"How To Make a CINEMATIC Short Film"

The fall off of the focus is really smooth and just looks really good But I used my smooth camera gear tripod, which I've had for a few years. That's a rock-solid system You guys can check out my review video on that as well But I just had it on a set of sticks looking
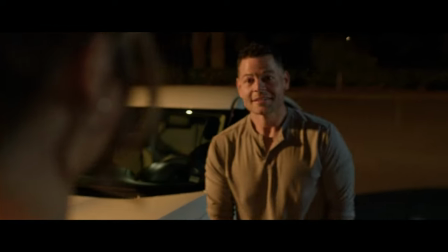back at the male actor And this is where that feel like going into the trees Really helped to add that depth and had that add that
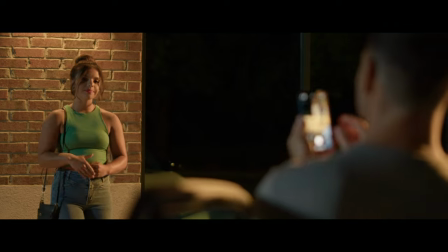texture and color contrast to the scene now for the male actors over the
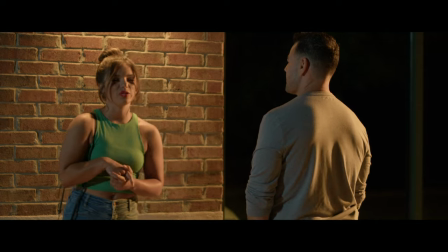shoulder looking back at the female this is where I put the pocket 6k same
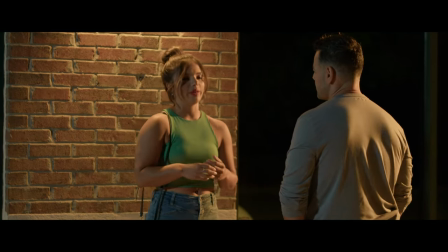lens back on the dolly system so the 30 millimeter irix lens
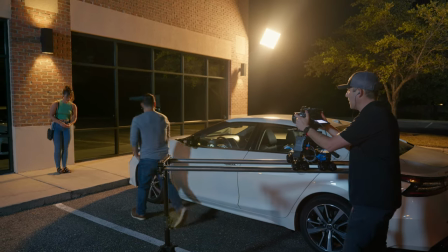and this helped me for several things for one it gave me the over the shoulder but then it also gave me the ability to be able to track him and kind of push in a little bit as he walked up to the female actor
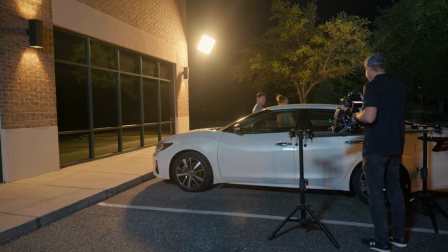from actress from the vehicle and then it also helped me to track them both as they went back to help her get
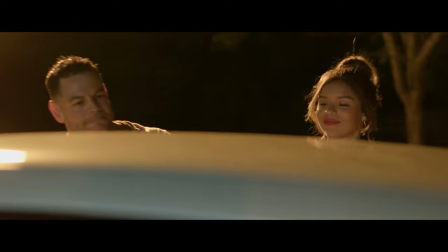into the vehicle and really just help add some interest to the shot. Now this is pretty much it for my breakdown. If you guys enjoy this sort of video let me know. I can gladly do more of these. I will probably be breaking down the rest of the scenes for my short film Swept Away which is right there. You guys can check that out on my channel as well but that's pretty much it. Let me know what you guys think down in the comment section below. I'd be glad to hear from you. Other than that, I will see you on the next one. Thanks for stopping by.